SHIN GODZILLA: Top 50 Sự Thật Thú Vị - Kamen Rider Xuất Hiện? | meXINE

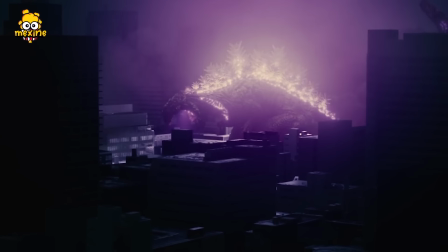0:00 Shin Godzilla là vị thần khởi động kỷ nguyên mới cho thế giới quái vật của Toho. Nhưng ít ai biết được rằng đôi mắt này chính là mắt con người.
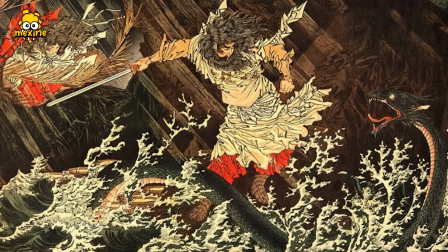0:07 Thứ hóa chất giết chết Shin Godzilla có nguồn gốc từ thần thoại Nhật Bản. Làn da sần sùi này lấy cảm hứng từ trái khổ qua.
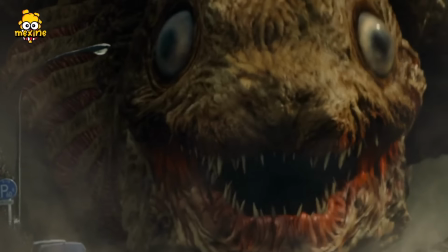0:13 Hoặc chắc chưa nghe qua câu chuyện, bộ phim đã nhắc tới Kamen Rider Faizu nhỉ?
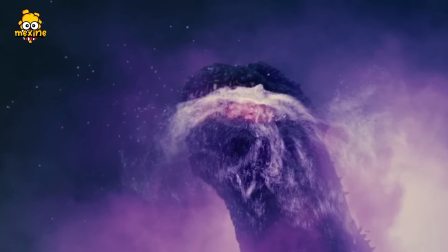0:17 Nào, hãy cùng Mesine tôi khám phá 50 sự thật thú vị độc lạ hiếm ai đề cập về Shin Godzilla.
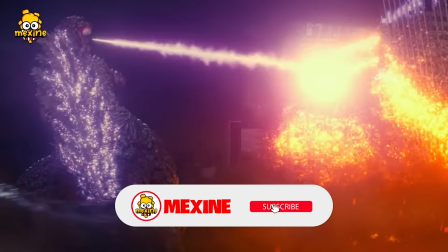0:22 Và quan trọng nhất là nó đảm bảo đúng 100%. Giờ thì hãy mặc áo giáp chống phóng xạ nào, nhấn nút đăng ký kênh rồi khám phá nha.
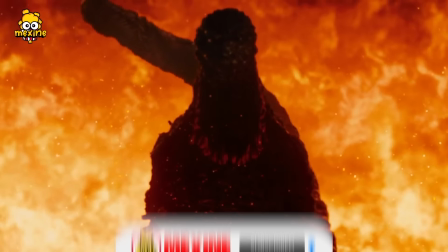0:29 Let's go!
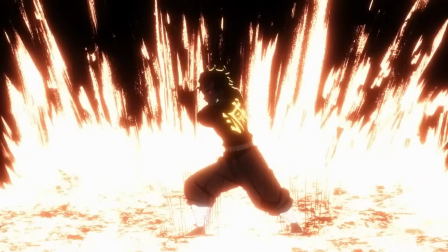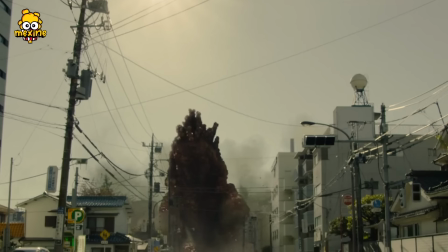0:39 Shin Godzilla từng khuấy đảo màn ảnh với sức mạnh đặc biệt, nhất là khả năng tiến hóa không ngừng nghỉ.
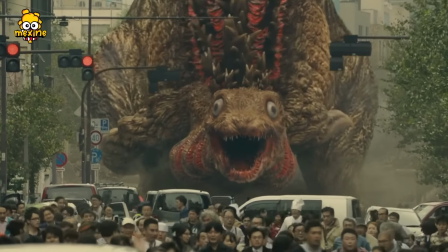0:44 Hẳn mọi người đã xem quá nhiều thông tin chung về bé bự này rồi, nên bây giờ tôi sẽ chia sẻ những sự thật lạ lẫm nhất.
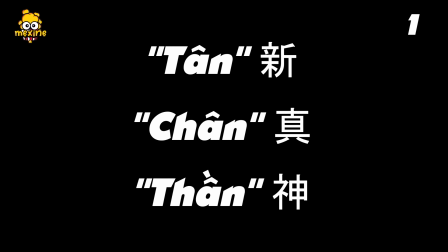0:50 1. Chữ Shin có tận 3 nghĩa, gồm tân, chân và thần, tức là một vị thần hoàn toàn mới,
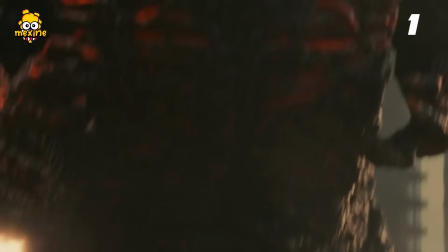0:56 độc lập với các tiền bối lẫn bên Monsterverse, đồng thời có vai trò khởi động lại thương hiệu Godzilla của Toho.
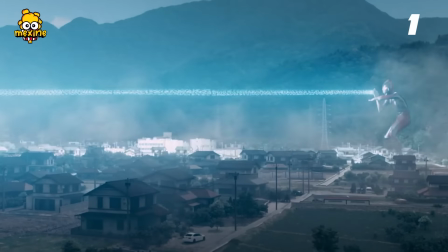1:02 Chữ Shin ấy cũng dùng cho Ultraman, aka tân siêu nhân điện quang. 2.
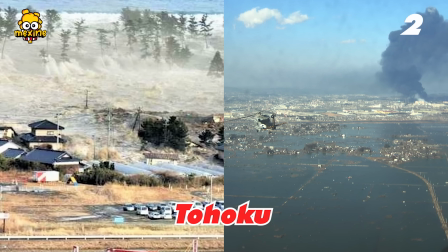1:07 Shin Godzilla ẩn dụ cho trận động đất và sóng thần Tohoku năm 2011, tức là cơn địa chấn vĩ đại nhất phía đông Nhật Bản.
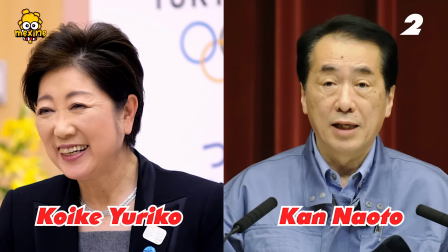1:14 Dàn nhân vật lãnh đạo cũng dựa trên các quan chức thời điểm đó, như tỉnh trưởng Tokyo Koike Jiriko hoặc cựu thủ tướng Kan Naoto.
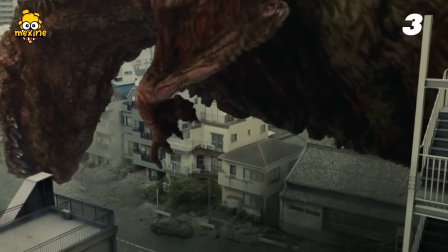1:22 3. Khi đạo diễn Anno Hideaki muốn Godzilla tiến hóa nhiều bậc thì Toho đã không đồng ý, họ sợ phá hỏng hình tượng truyền thống bấy lâu.
ゴジラというのはこういうものだっていうイメージがあるので、それを崩すのはちょっとっていうことがあったんですが、
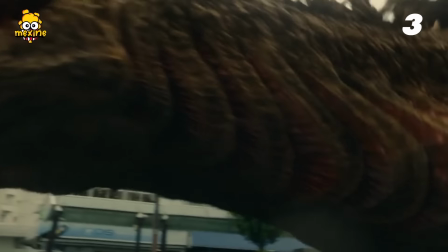1:39 chính phía Bandai đã nhảy vào thuyết phục Toho thực hiện ý tưởng trên,
vì họ sẽ có tận 3 mẫu đồ chơi để bán kiếm lời.
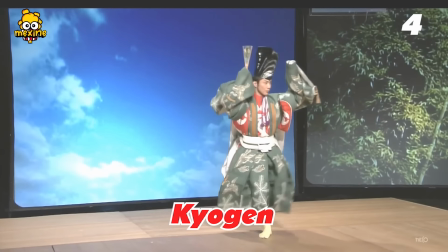1:46 4. Nomura Mansai, diễn viên kịch truyền thống Kyogen, là người làm mẫu cho cử động của Shin Godzilla bằng công nghệ motion capture.
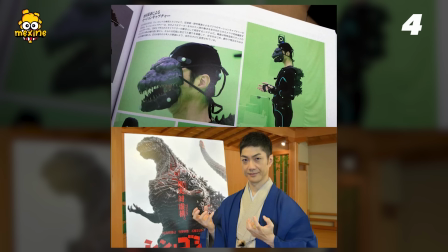1:54 Ông rất hạnh phúc vì dòng máu kịch Kyogen hơn 650 năm đã chảy vào Godzilla, niềm kiêu hãnh của điện ảnh nước nhà.
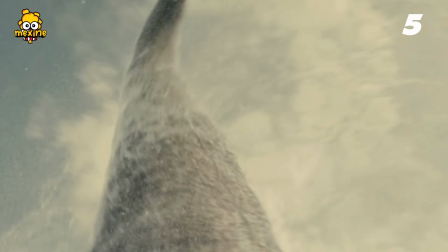2:00 5. Nhà thiết kế nhân vật Maeda Mahiro bảo rằng form đầu tiên của Godzilla giống một con nòng nọc khổng lồ.
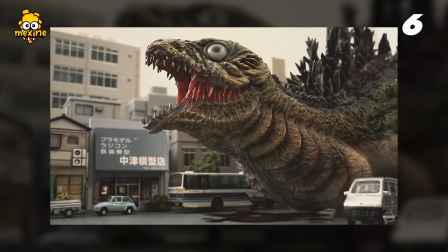2:07 6. Theo quyển từ điển Bách Khoa phát hành năm 2021, form thứ hai có khuôn mặt như cá nhám mang xếp và cá trình biển, một sự kết hợp giữa loài bò sát với lưỡng cư,
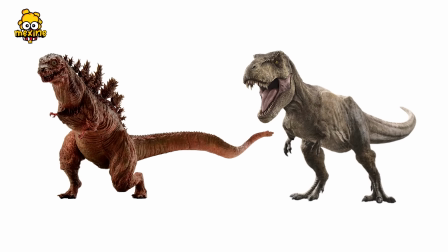2:16 giữa tắc kè với cả thằn lằn. Còn form thứ ba lại lấy cảm hứng từ khủng long bạo chúa. 7.
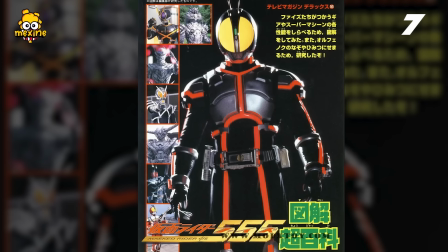2:21 Chất đông máu của Shin Godzilla có nhắc khéo tới Kamen Rider Faizu. Ví dụ, địa chỉ công ty sản xuất thuốc là 913555.
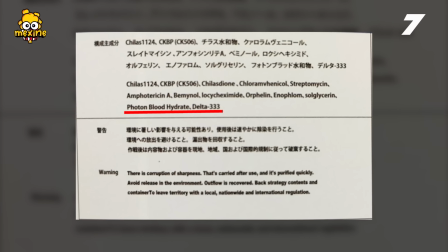2:29 Bản thân loại chất lại chứa photon, blood hydrate và delta 333. Quá là quen thuộc với fan Faizu rồi.
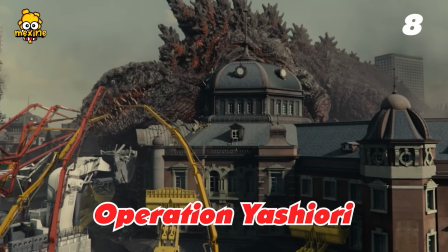2:35 8. Operation Yasiori, chiến dịch cấp đông Godzilla có nguồn gốc tên gọi từ Yasiori no Sake,
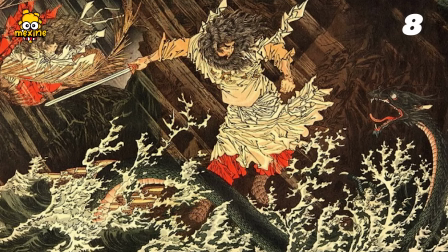2:42 loại rượu mạnh mà thần bão tố Susanoo dùng để chuốc say Yamata no Orochi, sau đó chặt đối phương thành nhiều mảnh.
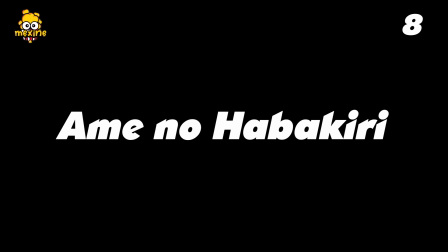2:49 Kế đến, đội quân thực hiện chiến dịch có tên Ame no Habakiri, phỏng theo thanh thần kiếm đã xuyên chết Basa,
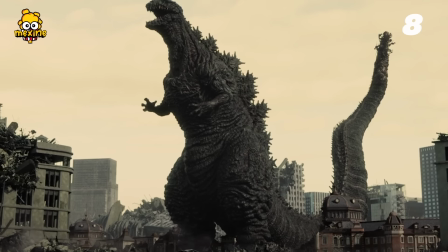2:55 cụm từ có mang ý nghĩa là vô hiệu hóa, tương ứng với việc đông máu Shin Godzilla. 9.
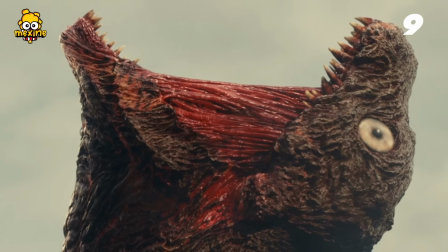3:00 Ông Anno Hideaki muốn tỷ lệ lòng trắng và đen trong mắt Godzilla phải khác xa những phiên bản trước, và ông chọn mô phỏng đôi mắt con người.
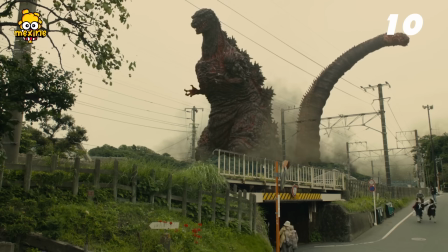3:08 Đạo diễn khẳng định giữa thế giới muôn loài, con mắt nhân loại là thứ đáng sợ nhất. 10. Hideaki mô tả Shin Godzilla là sinh vật đứng đầu chuỗi thức ăn, một thế lực thượng đẳng.
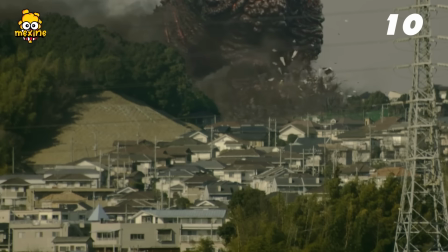3:17 Vị trí ấy khiến Gojira không cần săn mồi, dẫn tới việc không có lưỡi,
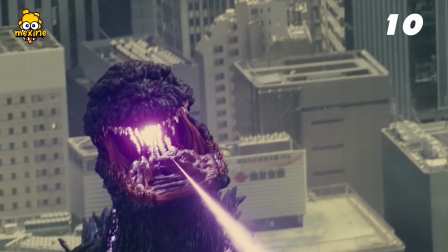3:21 răng lởm chởm vì chả cần nhai, đồng thời bỏ luôn đôi tai vì nó chẳng cần cảnh giác bất kỳ thứ gì.
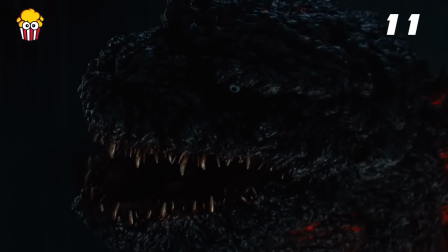3:26 11. Toho cố gắng tạo tiếng gầm riêng cho Shin Godzilla nhưng không hay bằng mấy cái cũ, nên hình dạng thứ 3 thì phải xài tiếng của bản 1954.
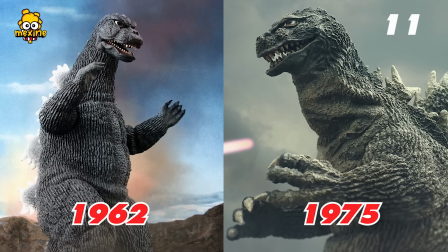3:34 Form thứ 4 thì dùng âm thanh từ bản 1962, 1975 và khúc bị đóng băng là xài bản 1984.
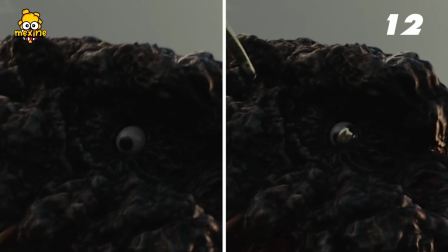3:40 12. Shin Godzilla sở hữu mí mắt thứ 3, tên khoa học là Nictitating Membrane.
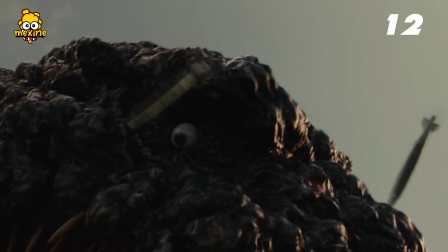3:45 Lớp màng hơi mờ đục này giúp sinh vật cấp ẩm và bảo vệ đôi mắt, như cách bé bự che cho con người trước đống bom pháo của quân đội hoặc trước đòn nguyên tử của bản thân.
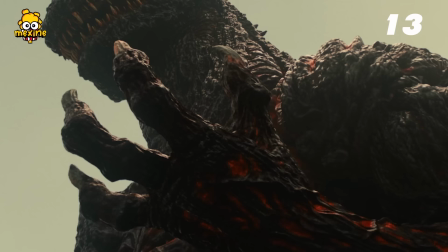3:53 13.
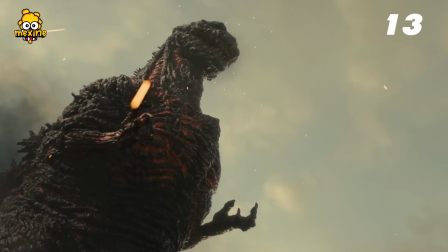3:54 Nomura Mansai yêu cầu đôi tay Shin Godzilla phải ngửa lên trời thay vì úp xuống, do ông muốn nó giống hình ảnh những con rồng phương Đông cầm ngọc châu trong tay thế này.
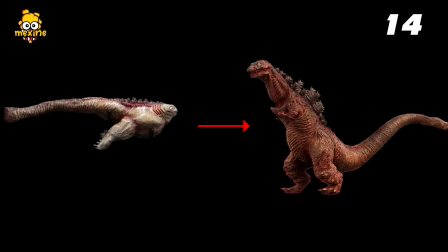4:02 14. Shin Godzilla chỉ cần 2 tiếng để chuyển từ form 1 sang form 3, nhưng cần tới 4 ngày để chuyển hóa lên dạng thứ 4.